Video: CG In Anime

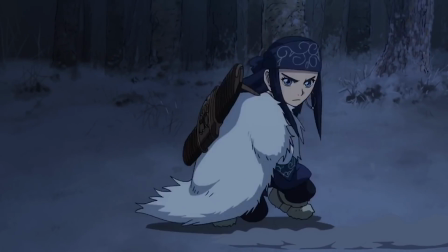249s
And thirdly, if you absolutely have to use terrible CG in your show like this,
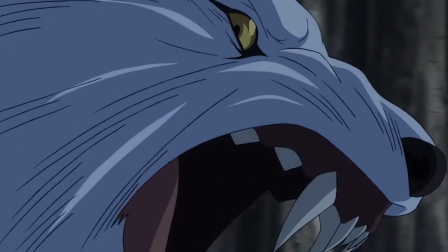255s
just try to show it as little as possible.
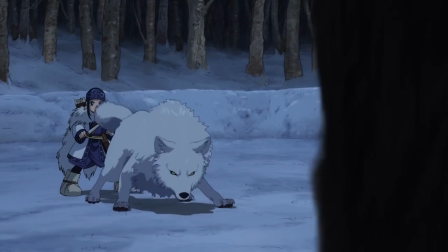258s
Do not frame it so we can see every inch of this eldritch horror looking thing you call a bear.
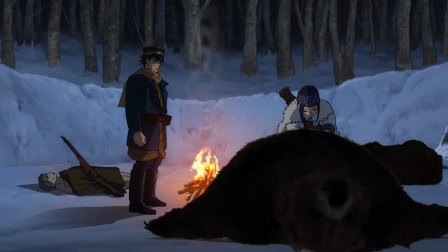265s
Oh god, let me just get that off the screen. Worst of all, this terrible CG completely breaks the audience's immersion, ruining the whole purpose of creating a scene like this in the first place.
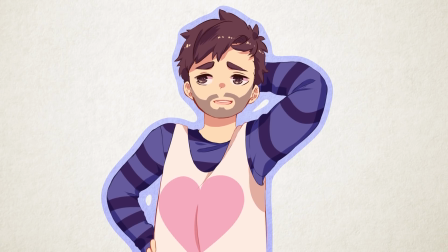277s
So now that we got that out of the way, I kind of want to talk about how CG has changed in the past few years and of course some exceptions.
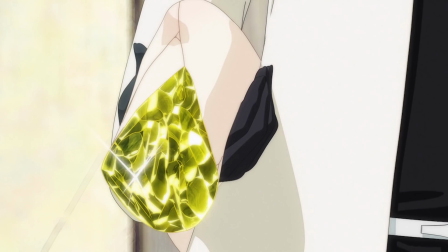285s
Starting with one of my favorite anime of all time, Land of the Lustrous.
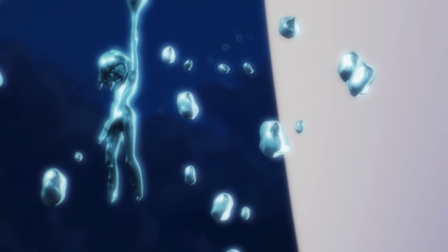291s
This fully CG show came out in 2017,
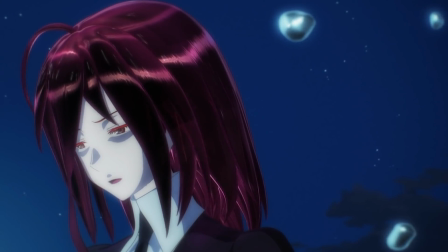295s
and although it didn't get much recognition from the community as it aired, it did slowly build up a cult following.
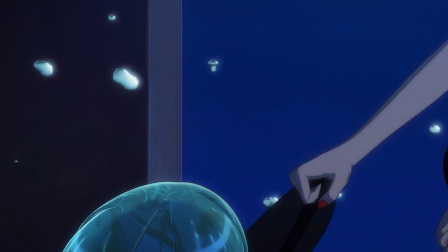301s
The show is clearly very different visually speaking, since it's completely CG,
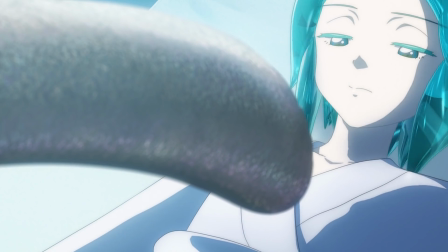307s
but it cleverly uses the weaknesses of CG to its advantage.
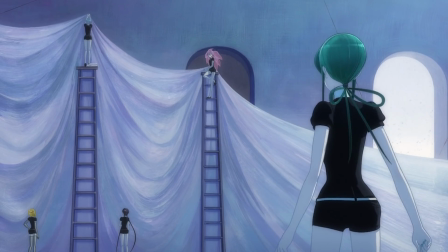312s
First off, all of the main characters are actually crystals, solid objects instead of organic objects, which makes them look much better.
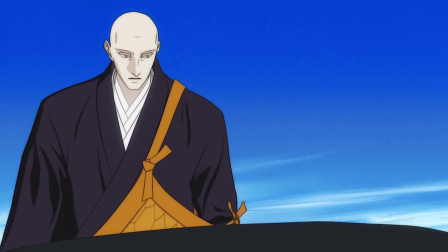320s
But uniquely enough, there are some organic objects that are still animated through CG,
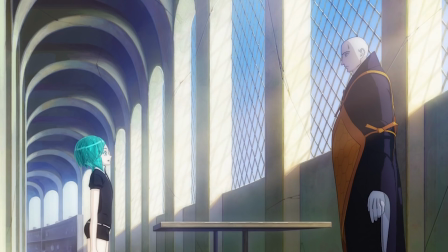325s
in particular the antagonist of the show along with the mysterious godlike figure of the show.
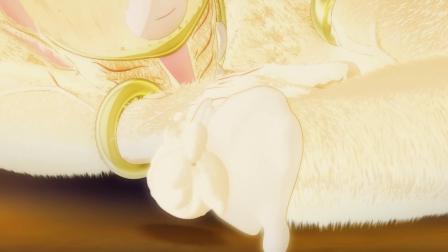331s
The CG gives them this extremely off-putting look that makes them way more terrifying, helping tell the narrative.
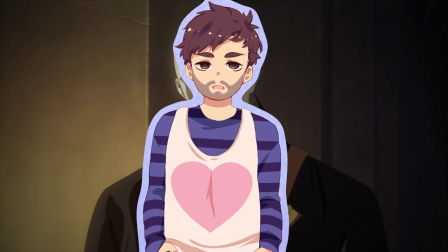338s
By the way, which is great and you should totally watch because I never actually got to do a video on the show and I really absolutely love it.
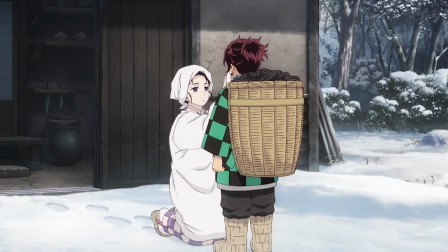344s
Finally, leading me to Demon Slayer, Ufotable's newest property. This show is kind of what I've been leading up to.
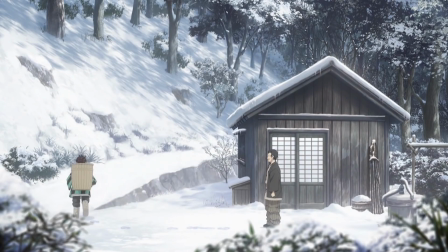352s
CG is getting way better. For instance, Demon Slayer broke all of the previous rules I mentioned in these two scenes.
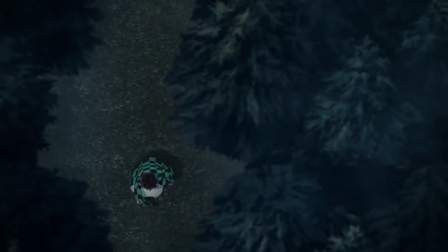360s
First, they use an organic object, i.e. the main character.
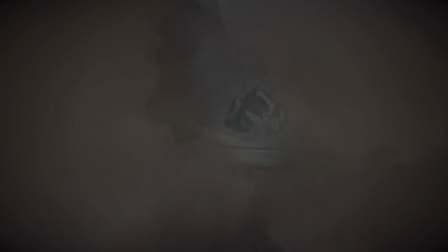365s
Secondly, it's not established as to when they transform back and forth to CG, leading to the possibility that your audience immersion will be disrupted.
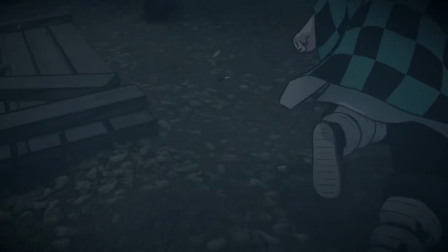373s
Yet, it's not. Because it honestly doesn't look half bad.
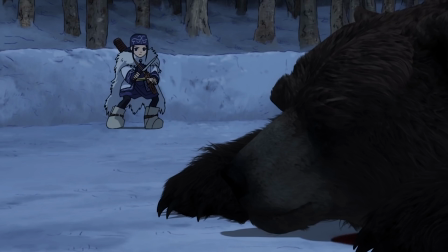378s
It's getting there, and instead of being shamelessly in your face like Golden Kamui,
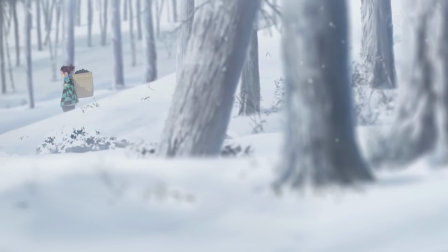384s
it's pushed further to the mid or background and meshes surprisingly well with the 2D animation.
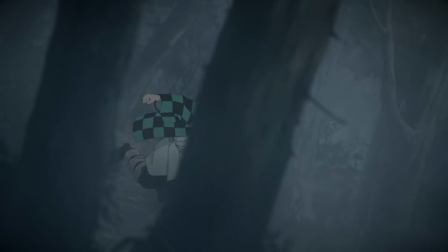389s
It's honestly really cool to see how far CG has come in anime and that now, with proper direction, you can even break some of these rules.
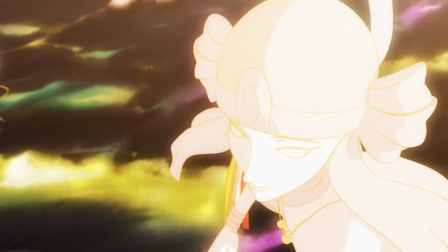398s
I'm gonna be honest, I don't really have a message for this video.
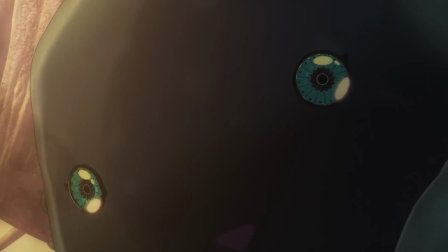402s
I just really wanted to talk about why some CG is totally fine and others unforgivable.
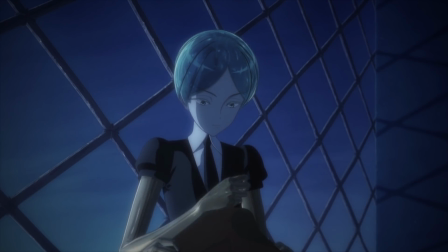409s
It's just something I'm particularly passionate about and wanted to talk about while figuring out what seasonals I wanted to cover in more depth.
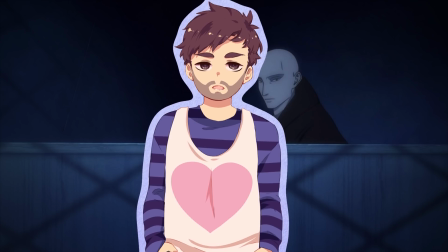415s
Speaking of which, please leave your suggestions on what shows you guys actually want me to cover down in the comments. If you guys liked the video, make sure you guys subscribe for more weekly anime content. Most of my videos aren't usually like this, but occasionally I like to throw a wrench in things and just see how it works. A huge thank you to my patrons, you guys are my heroes. Speaking of which, if you're interested in seeing how I edit, joining our exclusive Discord, or simply supporting the channel, feel free to support me on Patreon. Make sure you guys share, like, comment, and subscribe. This is Manime Matt. Make sure you guys say man and go watch that goddamn anime!